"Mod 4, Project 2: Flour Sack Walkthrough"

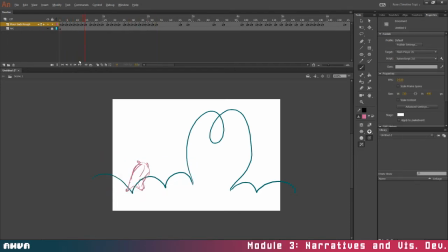(27:32)
Okay, so let's just take a look at this first part here. You can see what a difference in-betweens make and how smooth that looks, right? And here I'm about every other frame. So this is about on twos. And that's perfectly ample for what we're doing.
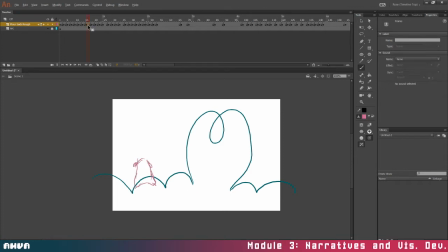(27:47)
So when you guys are working on this, really try and aim to have everything on twos or about on twos. And you can add stuff on ones where you think it needs a little bit more work, like this last bounce here.
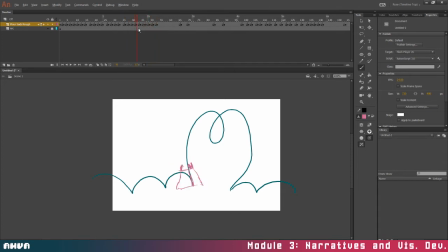(28:01)
Where she's kind of settling in, that would be something I would probably do on ones just for that little section, just to get that movement really solid. Okay, and then she needs a frame here to lead into here, so be aware of that.
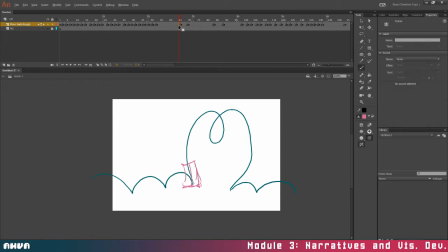(28:19)
She's not just going to suddenly twist like that. It's a little sudden, so you might want to come in here a little bit of a second frame.
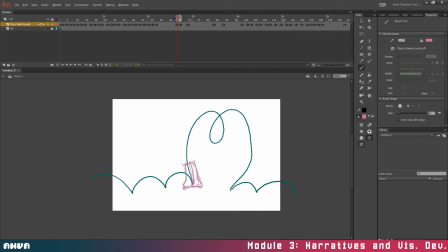(28:36)
Stick that midline right in between them. The ears right in between. Right? And now if we scrub through, that looks a little better, right? And then of course we need another in between here.
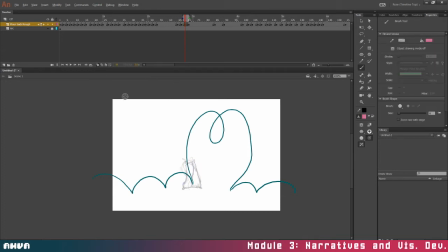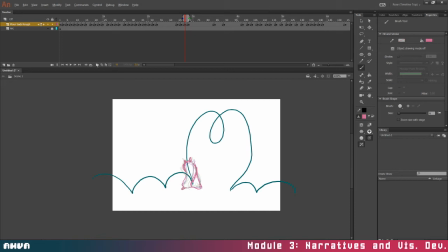See how much better that looks? Maybe even like an extra one here would be really nice, just right in between here. If you want to keep it on twos, you can just add a couple extra blank frames.
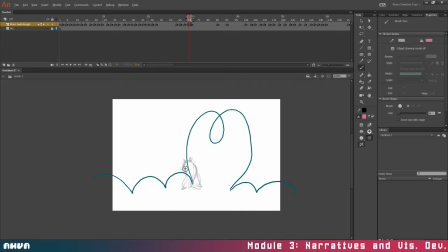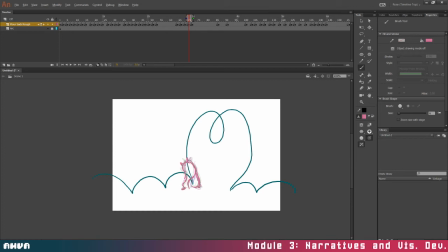Yeah, see, that's a lot better.
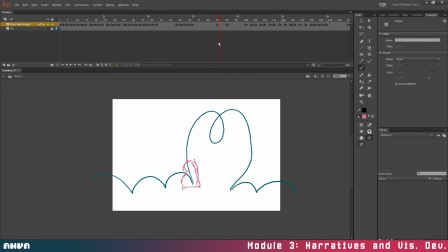(30:05)
And again, you need a couple here leading into here, so on and so forth. So that's all I'm going to do as far as a walkthrough goes. If you have specific questions about how something moves, before you ask me, what I want you to do is I want you to try and act out that movement.
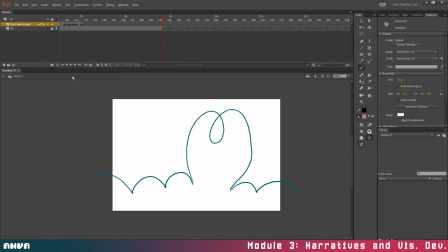(30:24)
Stand up, move your body, even if you're not doing an actual flip, kind of just stand there and move your arms and legs around and kind of careful not to, you know, run into a wall or like kick something or someone, but get the movement going, because I want you guys to have this sense of connection between
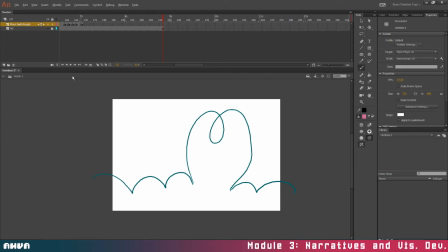(30:45)
animated movement and real movement, because it's all based on reality. It's based on real kinetics. So really do that and then research it. If you don't know how to do a flip, go look at some GIFs. Go through them, look at a video on YouTube, go through them frame by frame. And you can do that on YouTube.
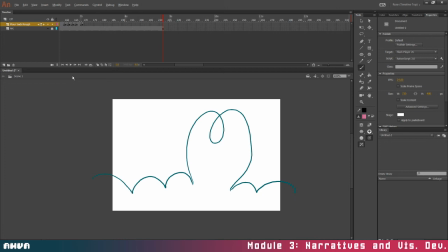(31:02)
Pause the video by clicking on it, and then use the comma key and the period key, and you can go through that animation or video frame by frame and really get to study the movement. You can look at other animated pieces that may have a flip or something that you want to do,
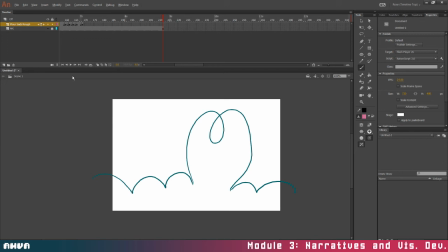(31:20)
and you can go through that frame by frame and really get an understanding of how things are timed and when certain body parts move. And you can translate that into anything, including a flour sack. So if after you've tried acting it out and looking up reference and you're still really confused, then I'll come over.